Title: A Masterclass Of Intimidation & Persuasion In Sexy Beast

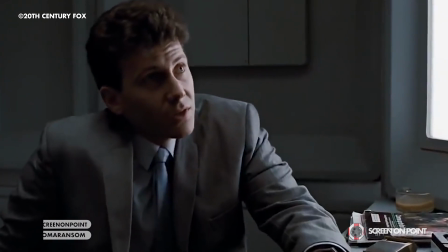[0:02]
If you love a good return from retirement story, you'll probably be aware more often than not,
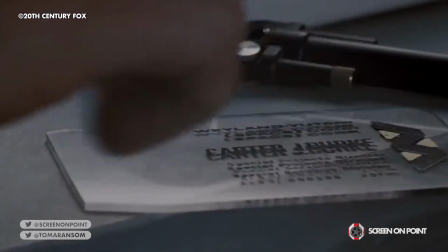[0:08]
the first act of the film consists of a supporting character urging the protagonist to return to action,
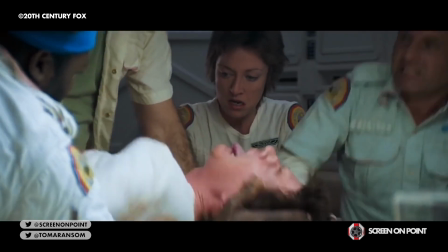[0:14]
generally succeeding with little to no pushback despite what seems to be a plethora of pretty damn good reasons for retirement in the first place.
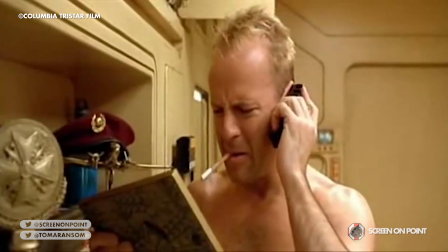[0:22]
This is a screenplay trope that seems to span all films and genres and quite often goes glossed over and very underappreciated.
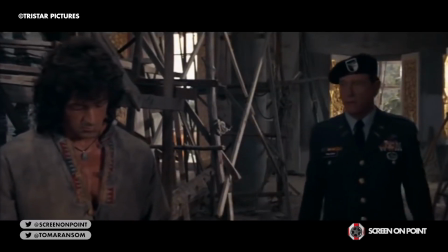[0:30]
But what about when a protagonist just straight up refuses, then the film would just be over wouldn't it?
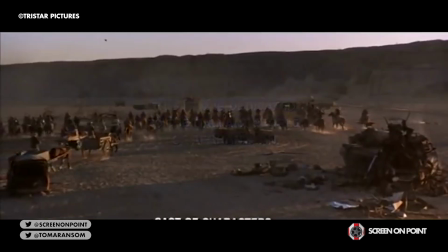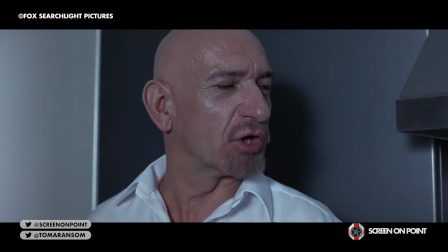[0:43]
Well, not if your name is Don Logan, played by Ben Kingsley in the 2000 British film Sexy Beast.
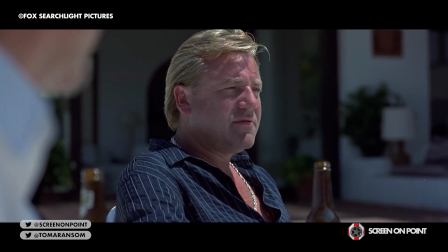[0:50]
In fact, this is exactly what this film is about and what sets it apart as a fascinating window
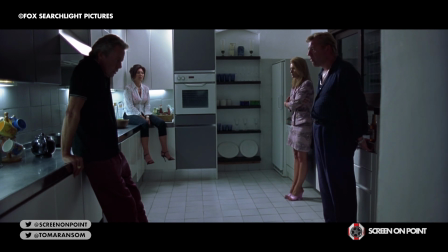[0:56]
into that moment of how persuasion through intimidation can be illustrated in moving image.
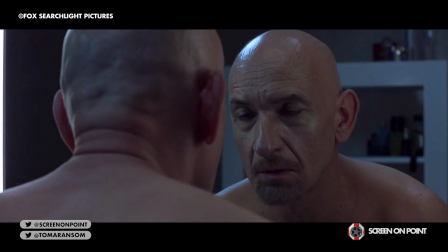[1:01]
The lengths that a person will go to to be successful in that persuasion, the struggles it can bring and the torment it can have.
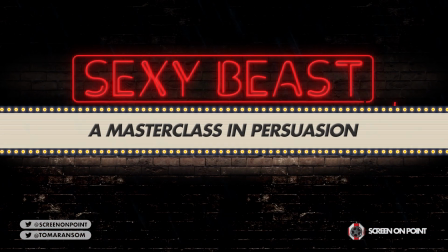[1:08]
I'm Tom from Screen On Point and this is a masterclass of intimidation and persuasion in Sexy Beast.
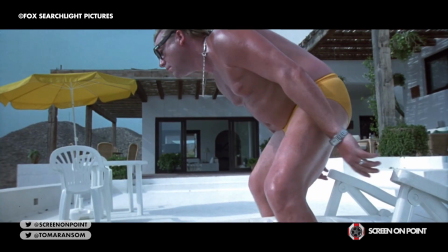[1:14]
So straight off the bat spoilers inbound as the film opens up with our protagonist Gary Gal Dove,
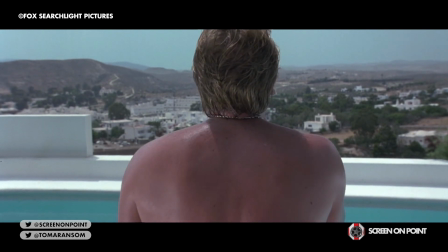[1:19]
a happily retired ex-convict and professional safecracker standing and admiring the
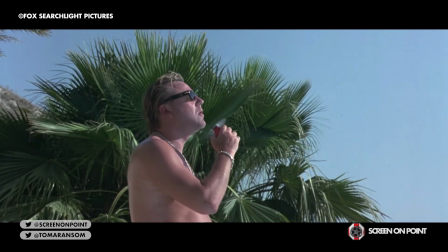[1:24]
view in his Spanish villa as a boulder descends from a hill and crashes past,
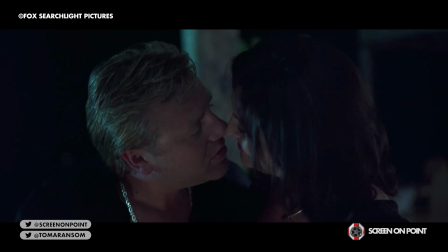[1:29]
missing him only by a few inches. He lives in Spain alongside his beloved wife Didi, best friend H and H's wife Jackie.
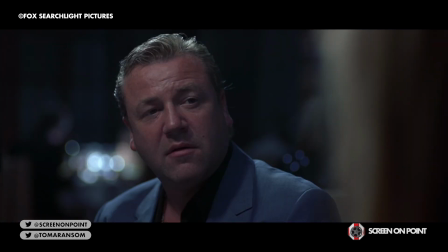[1:37]
Upon an evening out, Jackie tells Gal that she's had a phone call from Don Logan,
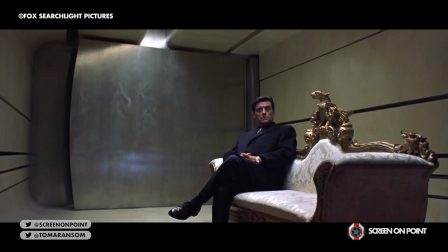[1:42]
an old and dangerous criminal associate who intends to have Gal return to London to
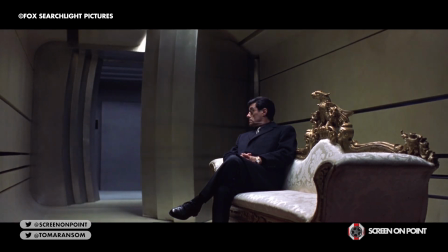[1:47]
participate in a bank vault heist masterminded by London crime lord Teddy Bass,
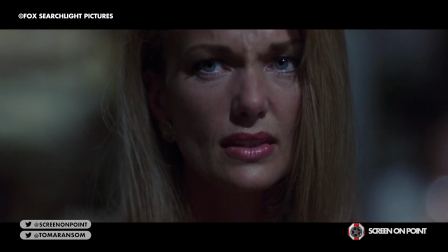[1:52]
played by Ian McShane. The mere mention of Don's name shakes the table,
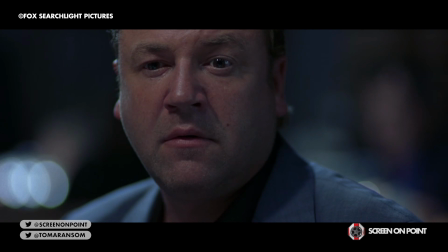[1:57]
even more so when Jackie announces that Don will be arriving in Spain the next day to bring Gao back to London with him.
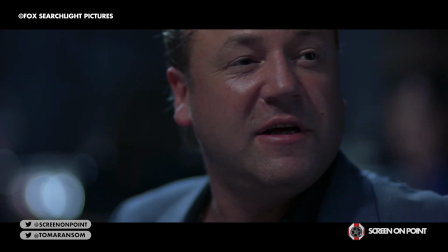[2:03]
It is here that we learn that Gao's relationship with Don and the jobs that he's done with him in the past has cost him nine years of his life serving prison time.
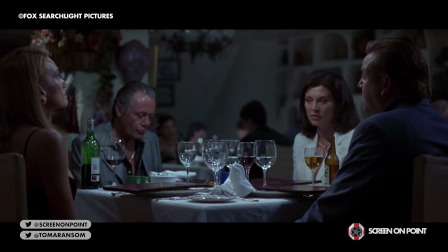[2:11] I always dreamed of that, this,
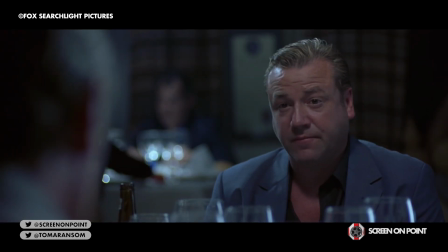[2:14] that's where, that's it, got it right in one, inside, that's where.
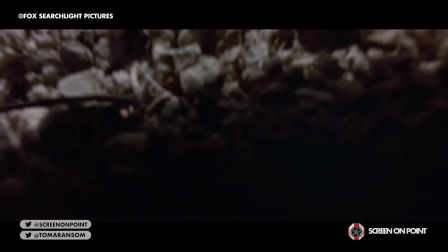[2:21]
So, before Don even arrives, the film sets out early indications and repercussions for this life-altering arrival with harm-inducing close calls,
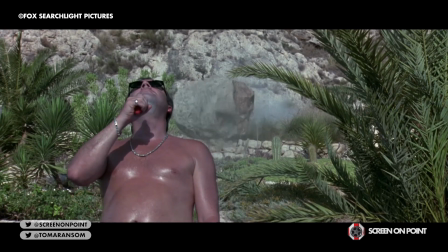[2:30]
first with the most obvious representation as an unexpected boulder crashes towards Gal,
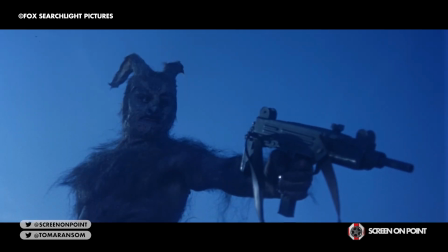[2:35]
secondly with the kick of fire from the barbecue and thirdly with the nightmarish rabbit that haunts Gal in his dreams.
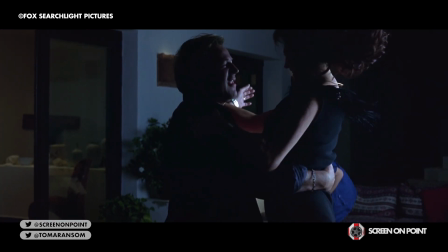[2:41]
But generally, the opening of the film is coated in love, the slow motion imagery that paints Gal's life as just that,
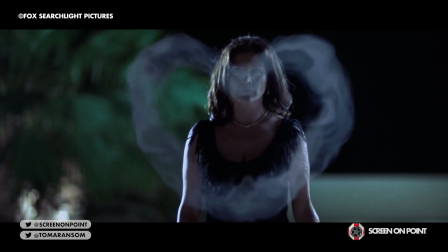[2:47]
a moment to bask in, literally bask in, as Henry Mancini serenades us with his orchestra.
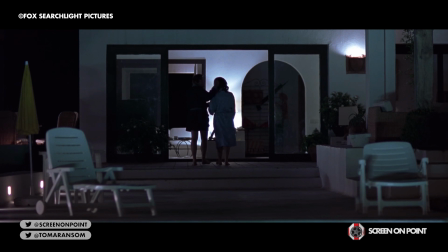[2:53]
And Don's arrival? Well that completely shatters it,
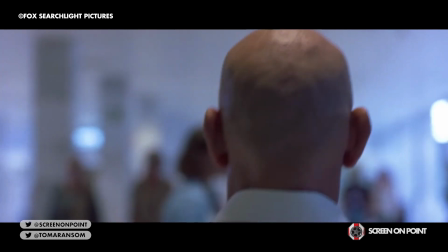[2:57]
bursting that bubble of bliss with fast moving tracking shots and a high octane soundtrack that displaces you, the viewer,
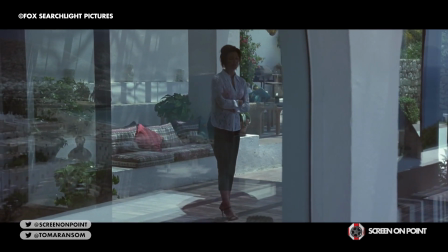[3:04]
as much as the characters on screen. In and amongst its varying themes,
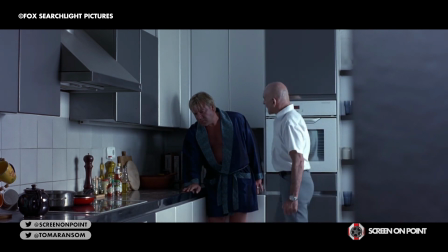[3:08]
more than anything this film is an extraordinary demonstration of contrasting physical behaviour between characters highlighted by the subtlety of its direction.
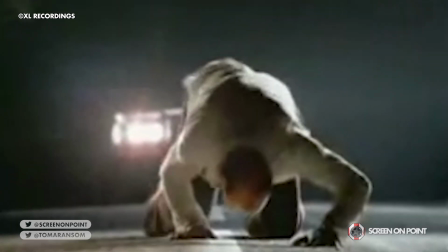[3:17]
Sexy Beast is the debut feature film from Jonathan Glazer, a visual director that grew to fame with character driven music videos such as Karma Police by Radiohead
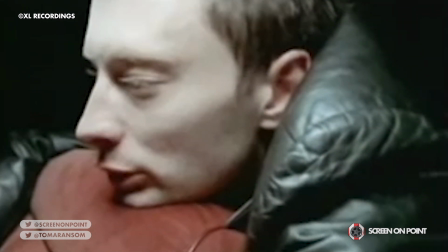[3:26]
that sees Tom York take centre stage opposite a character who runs for his life,
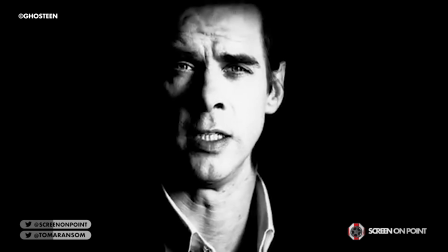[3:31]
Karma Coma by Massive Attack with influences from Kubrick and more subtle work with Nick Cave's Into My Arms with displays of different contrasting portraits.
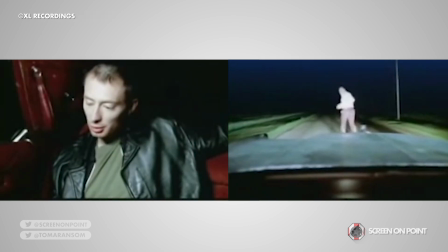[3:40]
The film is undoubtedly the accumulation of thoughtful contrasting character design in imagery not just off the back of these music videos,
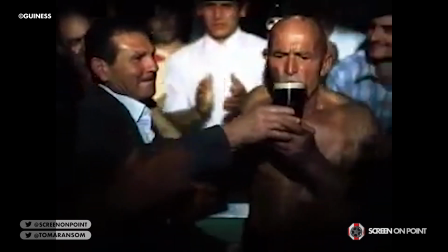[3:47]
but the video advertisement career that Glazer led beforehand to, with adverts like Guinness' Swimbak commercial that focuses on the individual.
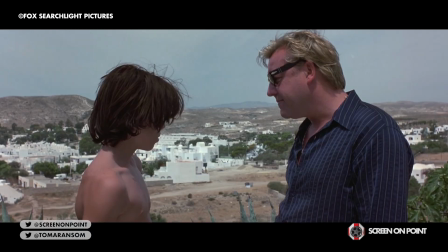[3:55]
In Sexy Beast, Ray Winston's loving, out of shape, sun-soaked,
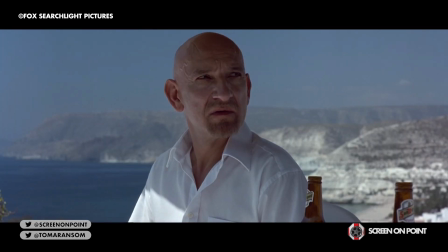[3:59]
hair-highlighted gal is in constant battle with Ben Kingsley's cold, conditioned and well-looked-after Don.